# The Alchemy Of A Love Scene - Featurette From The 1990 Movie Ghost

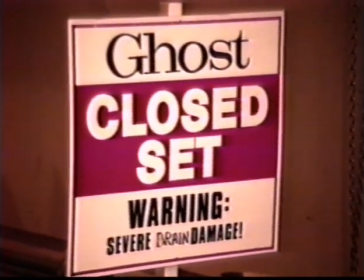Everyone also left the set during that because it was one of those moments. They only had very basic crew around and Jerry wanted it very quiet.
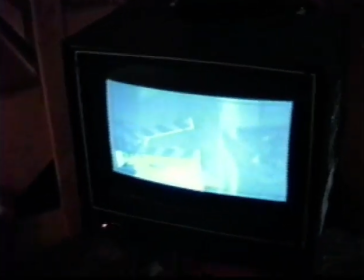People who've looked at the movie closely have said there's something very odd here. They don't have mud on their hands while they're dancing. Why don't they have mud on their hands? Originally this love scene with the clay pottery wheel and the dancing and everything was more than one scene. but they just kept the camera
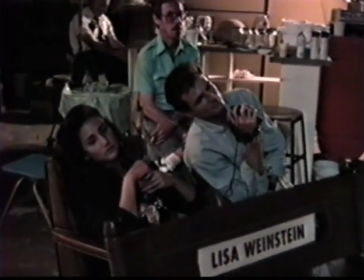rolling and we just kept going and was one of those times in both of our careers that I think you know something happened just something came alive we had planned to do this incredible lovemaking scene Molly has this big
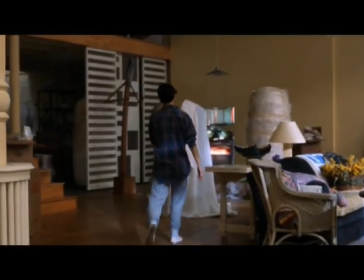cover that she has over one of her statues it's like a parachute cover and we thought they would
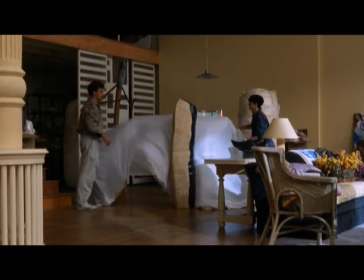cover themselves with that and make love under this parachute the electricity
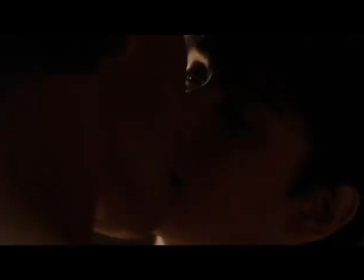of the two of them dancing at that moment following the pottery scene
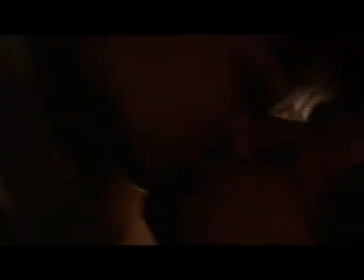was so electric that jerry said we don't need the love making this is the love making it's not about jumping somebody's bones that makes a love scene in a movie it's about the connection between two people in their eyes and that's what's sexy you don't see that much love in people making love
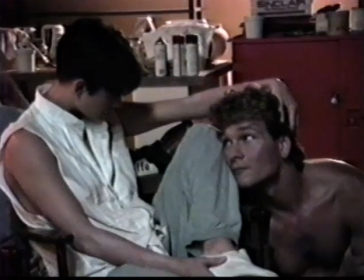you see it in them being together same thing when you're dancing if you get that
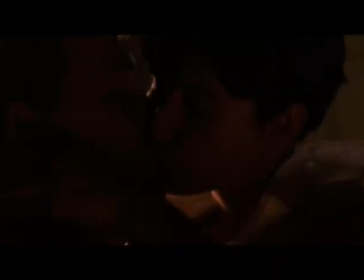connection the magic happens electricity and fire happens and And it doesn't matter whether you like the person you're working with.
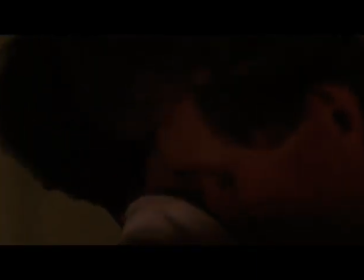It can be discussed. As long as the camera reads passion, I mean, we had no idea that it was good.